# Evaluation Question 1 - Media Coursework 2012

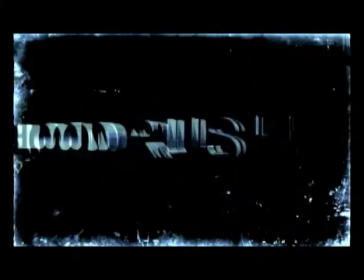0:07 Immediately, I wanted to inform the audience of the genre of the film they are about to view.
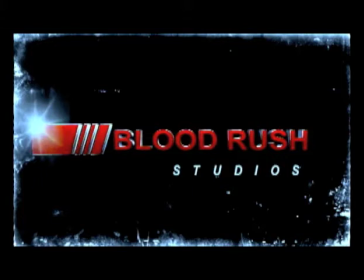0:11 Simply by looking at the name, it is clear that our company produces thriller films, as Blood Rush suggests adrenaline and excitement within the viewer.
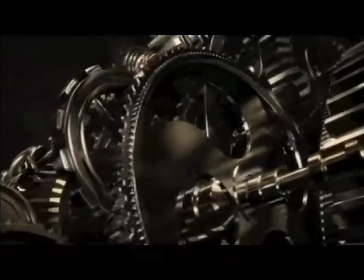0:21 For example, this opening animation by Lionsgate is intriguing, theatrical, and sets up the viewer so they know the genre of the film they're about to see.
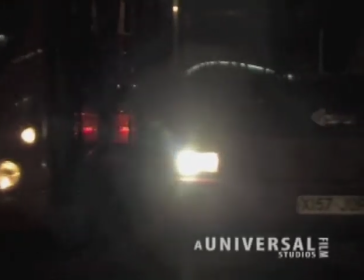0:37 Depending on the type of thriller film, the opening titles will vary. However, in the opening shots, we have hoped to set the scene and create atmosphere.
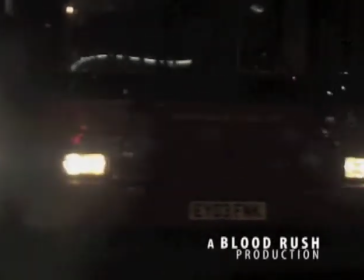0:45 This is typical of a thriller film as they want to intrigue the viewer so they carry on watching.
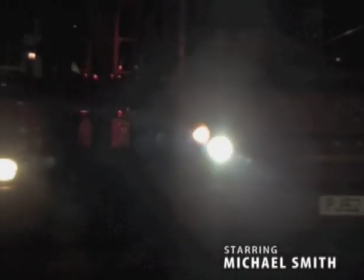0:50 As you can see, we have placed our titles in a very specific order.
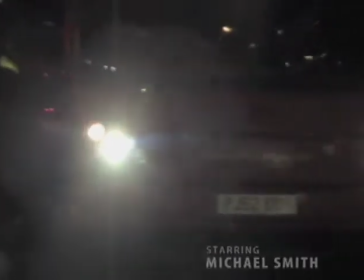0:54 We have done this according to the traditional order of opening titles in thriller films, as well as all genres of films.
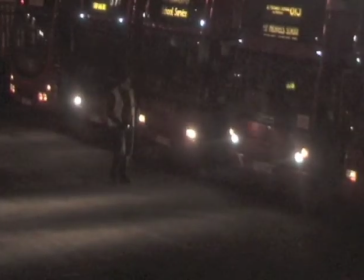1:02 Through the use of the correct props and location, we hope to increase the sense of realism. Realism is used to entice the audience.
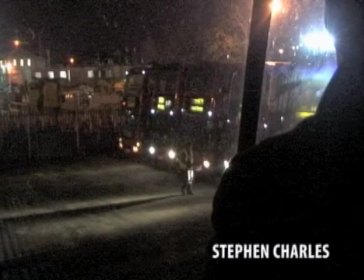1:12 This is just one example of film noir lighting we have used. As you can see, the depot worker's shadow is projected across the ground.
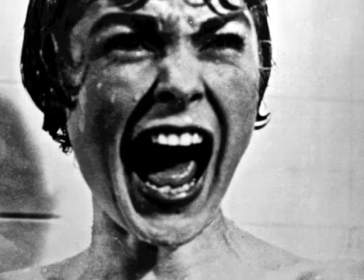1:20 Film noir lighting has been used in films such as Psycho and Dead Again.
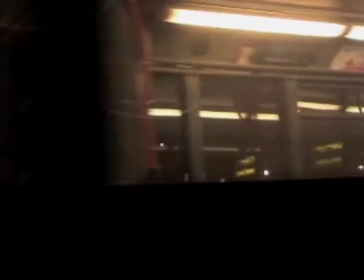1:28 The use of a bus depot as our location is rather unconventional. Many thrillers use places such as cities, jungles, or a warehouse for their location.
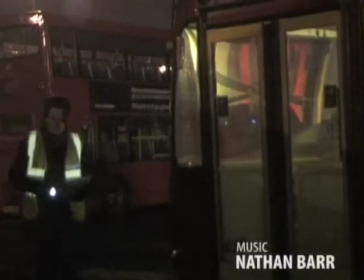1:45 The main convention of thriller films is the use of suspense.
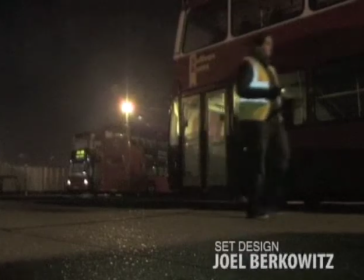1:48 Instead of challenging this convention, we hope to develop it through our use of the 4 key areas, including camera work, sound, mise-en-scène, and editing.
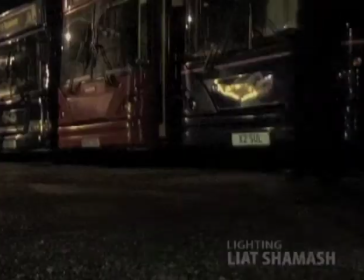1:58 This suspense is created when the audience knows more information than the characters. In this case, the depot worker does not know this man is about to suffocate him.
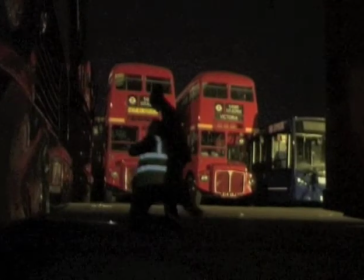2:06 However, the audience does. This shot is another example of film noir lighting, as the antagonist is a silhouette. At this point, we are most certainly reinforcing the conventions of a typical thriller, as usually someone is either murdered or hurt or kidnapped.
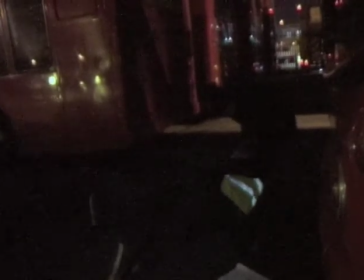2:27 The following clip from the film Scream is a clear example of how music can help build suspense and anxiety in the audience.
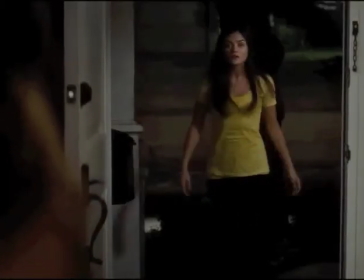2:35 There's nobody out here.
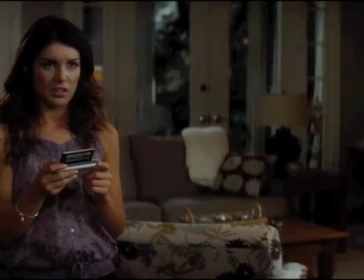2:42 What does it say? It says I'm not outside. I'm right beside you.
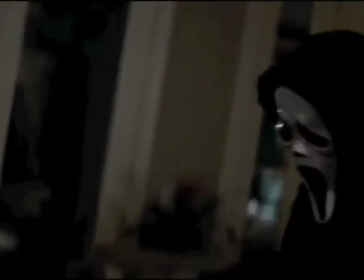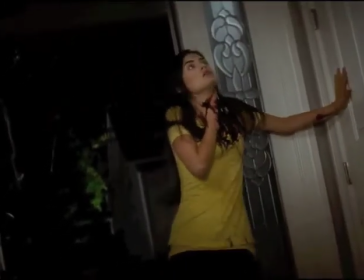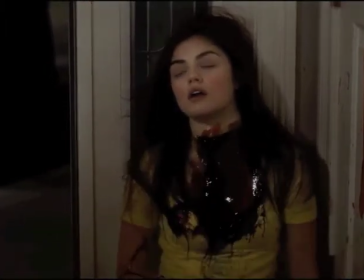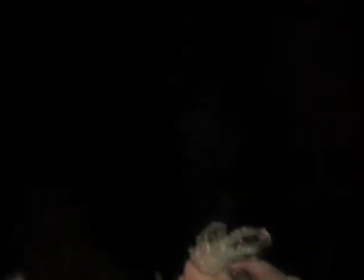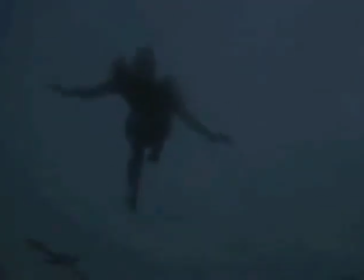3:17 The point of view shot that you have just seen is commonly used in many thriller films. For example, this is a short extract from the film Jaws, made in 1975.
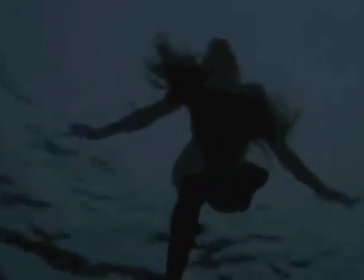3:26 This is an underwater point of view shot from the perspective of the killer, the shark. In our thriller, we have also done the same.
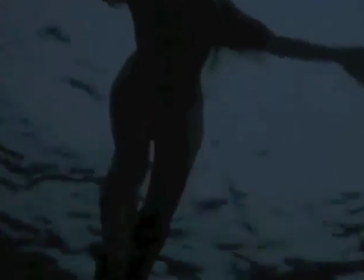3:32 Therefore, we are using and developing this convention, which has been used in numerous films, such as Jaws.
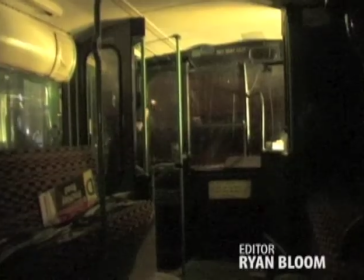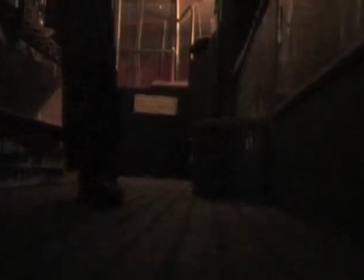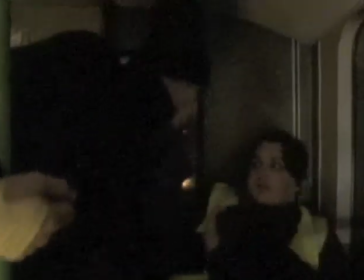3:52 Wake up! Wake up! Aren't you gonna say hi to your old friend?
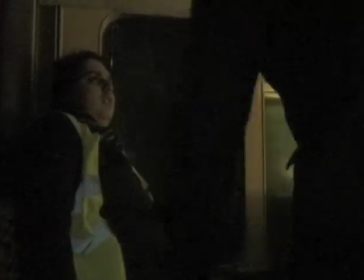3:57 As I have mentioned in my previous posts, I wanted to create a link and a past between these two characters.
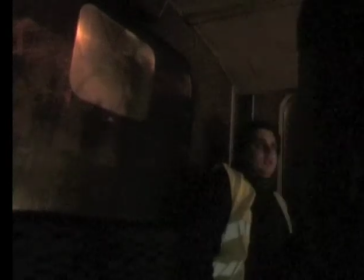4:03 This convention varies from thriller to thriller. For example, the Bourne films often look back at his past relationships and events.
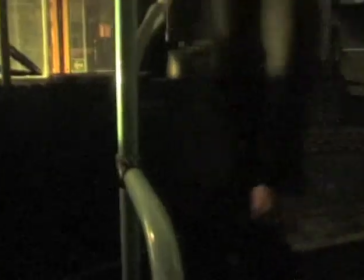4:10 However, films such as Taken only look from the present onwards.